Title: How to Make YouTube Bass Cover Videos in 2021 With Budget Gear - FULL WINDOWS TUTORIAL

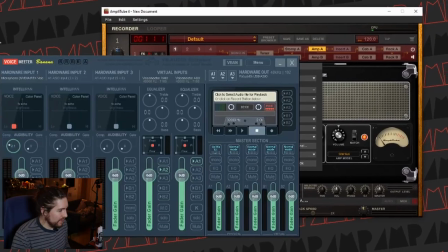On Windows, it's really, really finicky and add to the mix that I'm also running this voice meter thing because I used to do streaming on Twitch
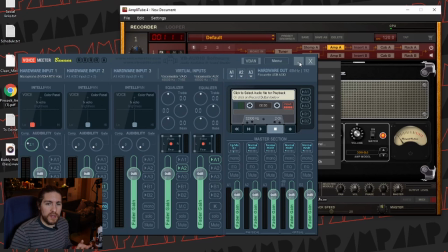and so I needed to have my microphone input and my desktop audio separate and my Discord audio separate,
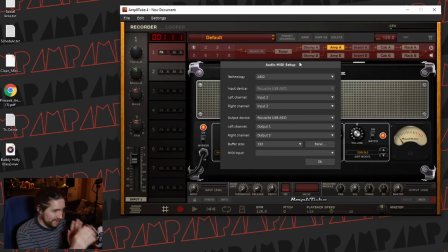anyway, it just like layers and layers of complexity, but if you set your settings up this way, it should just work for you.
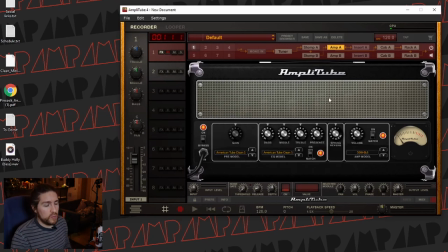So the one limitation you will have with AmpliTube on the free version is that you do only have two tracks.
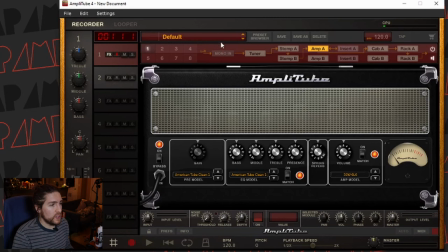So track one is going to be our bass and then track two is going to be our track that we're playing to. So for this one I have my mic dirt preset and I've just been using this for everything.
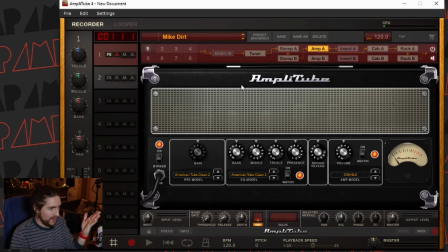It sounds so good just for everyday playing so I'm most of the time when I'm practicing I'm using this preset just because it sounds really really good on all of my bases.
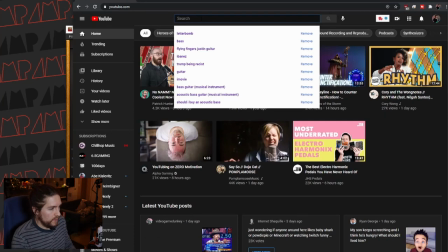And then to get our track, we'll come to YouTube. And then this one is going to be American Idiot.
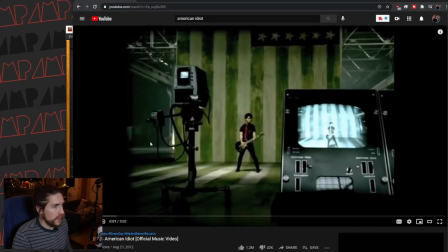We'll just grab it from the actual official music video here.
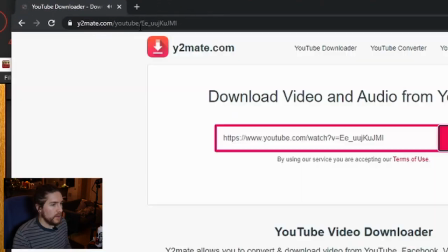One trick that I've been doing is you just put PP at the end here, and that'll take you to this website where you can grab the MP3 here.
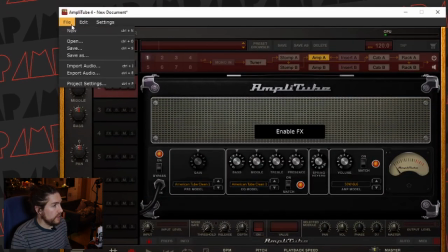We'll download that. Then over here, we'll select input two, and then we'll import
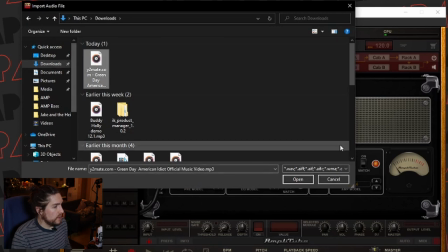audio and then we'll come to the downloads and then that should be done because my internet's wicked fast we'll say open
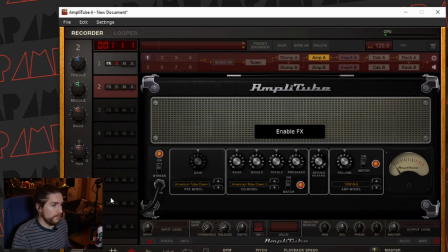and that'll import it and then the way to get to the uh the traditional view for this is you click this
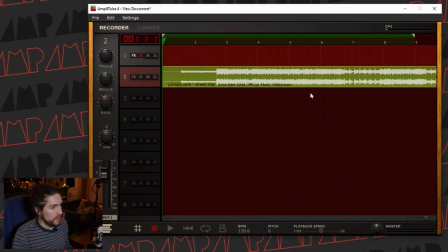button down in the bottom left corner and you'll see we've got our base here and our track here now before you actually do this for real i recommend doing a dry run so do record yourself i wouldn't worry about video at this stage but make sure that all of your levels are where you want them to be, that you're comfortable playing through the whole thing. You don't want to stop practicing when you get it right. You want to practice until you never get it wrong. That's the standard you want to hit with your bass covers. You want to put your best work out there. So make sure that you put in the time to practice at this stage.
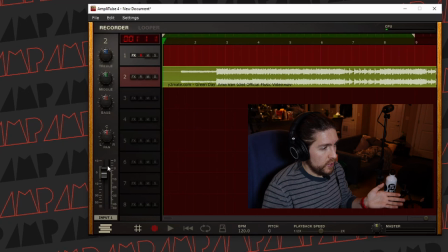So if you need a little bit less track, you'll have the track selected and then you'll just move this fader up and down as needed.
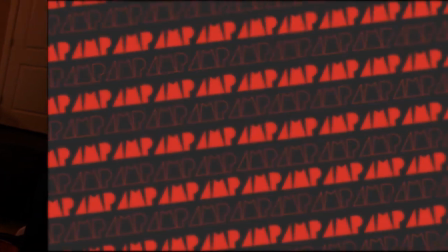But anyway, you're at this stage, you're ready to record audio. Okay, so now that our audio is taken care of, let's talk about video. The single biggest factor in getting a good image for your video is not the camera, it's your lighting. Natural daylight is some of the best quality light you can get, so you'll always want to film in front of a window if you can. So right now I'm filming this in my kind of dimly lit apartment, but it's middle of the day. It's a really like cloudy overcast day, but because I've got such a big window here, I'm actually getting decent light.
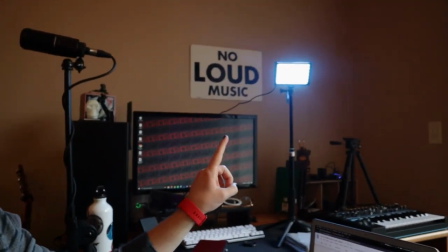I'm also using this light up here to give myself just a little bit of color interest.
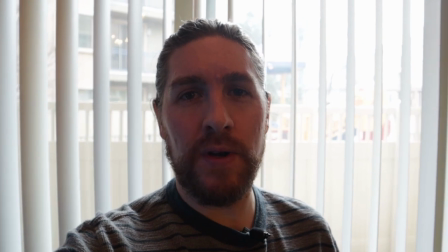You can see what happens to my video quality if I stand in front of a window. It looks terrible, but if I just turn around... Wow! Much better. If you do have to shoot at nighttime though, I recommend getting a lamp, even just a desk lamp will help quite a lot, getting more light on you and therefore more light into this camera sensor. One problem you may run into if you do that is you end up with really harsh light, so you'll have like really bright on one side and then like really dark on the other side. And what you can do is throw like a white t-shirt over your lamp and that will sort of diffuse the light by effectively making it a bigger source. There's lots of like lighting tutorials up on YouTube. You can check them out here. You can also buy specific LED lights for this purpose. The lights I use are just some cheap $40 USB lights. I'll have those linked down below if you want to check those out. They're okay. The bottom line is that daylight is the best quality light. So strive for that if at all possible. Now if you happen to be filming on an iPhone, I recommend switching this over to 4k at 24 frames per second. I find that that produces the best quality image. The one small note on frame rates, and this will happen regardless of whether you use Android or iPhone, is a lot of phones use something called a variable frame rate. And this is just the dumbest thing and I don't know why there isn't a setting to just change it to a constant frame rate, but recording your audio separately will mean that your video may be slightly longer or shorter than the audio because the frame rate isn't constant there is a free program
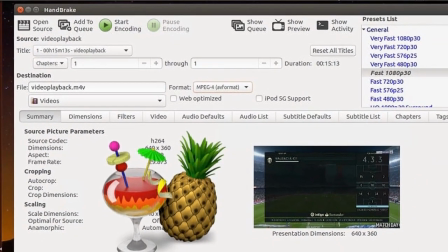called handbrake and you can run your video footage through that to basically smooth it out to a constant frame rate it's an extra step it's really annoying there is no setting on any phone that I have ever seen that will let you just change it to a constant frame rate so it's just it's just one thing to keep in mind if you end up filming on a phone so this point all that's left to do is to hit record. I like to start my video camera first and then start the audio recording in GarageBand and then you can also leave yourself like a measure at the beginning to give yourself a little buffer. One step that I forgot back in the the GarageBand project is to figure out the tempo of the song you're recording to and then set the project to that before you import the audio and that will allow you to use the metronome if you'd like but it also gives you the ability to do a count-in which is really helpful if the bass starts right on beat one of the song.
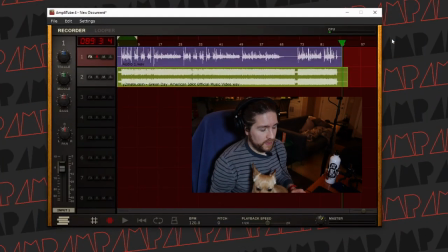All right, so now that I've got a take that I am happy with, also look who decided to come say hi! This is Taco! Isn't he cute? You're so cute! Anyway, now that I've got a take that I am happy with, I'm gonna take a listen through and just adjust levels using the controls here. One of the big mistakes that I made early on was trying to mix my bass as though it was part of the track, and that's not really the point of these cover videos. You want your bass to be really obvious. So I bring the track that I'm playing to pretty far down and leave my bass at zero.
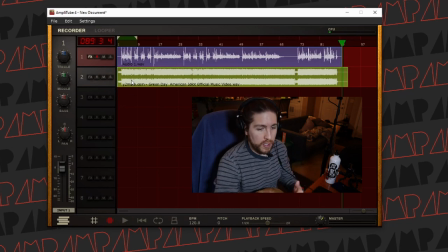And so that way it's like really, really clear what's me and what is not. Some people will go through and they'll put EQs on the original track to try and eliminate as much bass as possible. I don't think that's necessary if you just do it with this mindset.
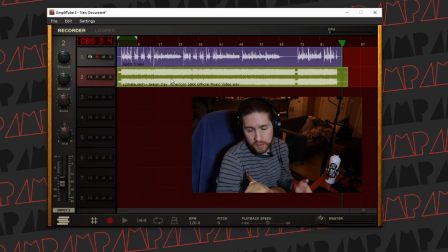Just bring your bass up quite a bit louder than you think you should so that you can actually hear it once you're happy with how that sounds you'll come up here to
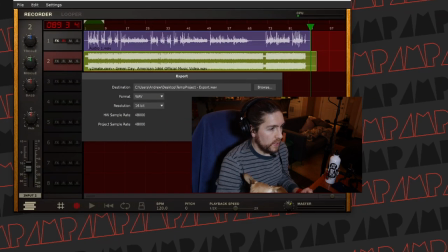file and export audio and we're just going to put it on the desktop i haven't even saved it yet you should definitely do that save your work as you're going along but i'm i'm not too worried about it so we're just going to leave it there okay and then that's done and our audio is right here so i actually recorded my video from this canon m50 so i'm just going to stick the sd card in and import that onto my computer here in just a second so
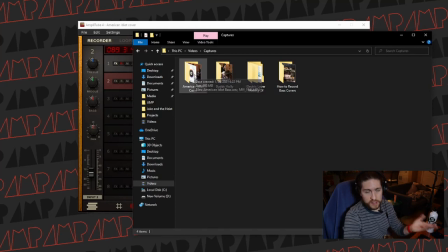what i did is i created this folder american idiot cover that's the name of the song that's what we're doing and i've got both my audio file and my video and that's all that's going to be in here the
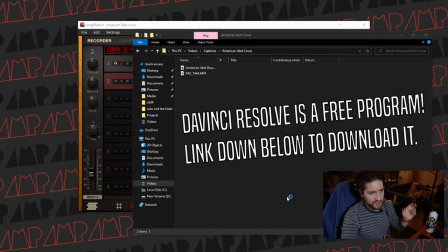program that we're going to use down here davinci resolve this is the easiest way to get it to work so we're going to open up the program here
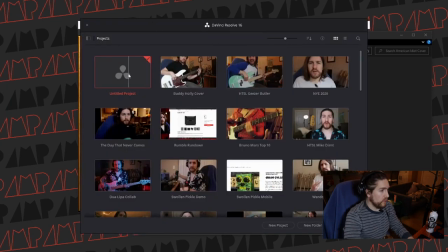and it'll present us with this project browser we're going to do a new untitled project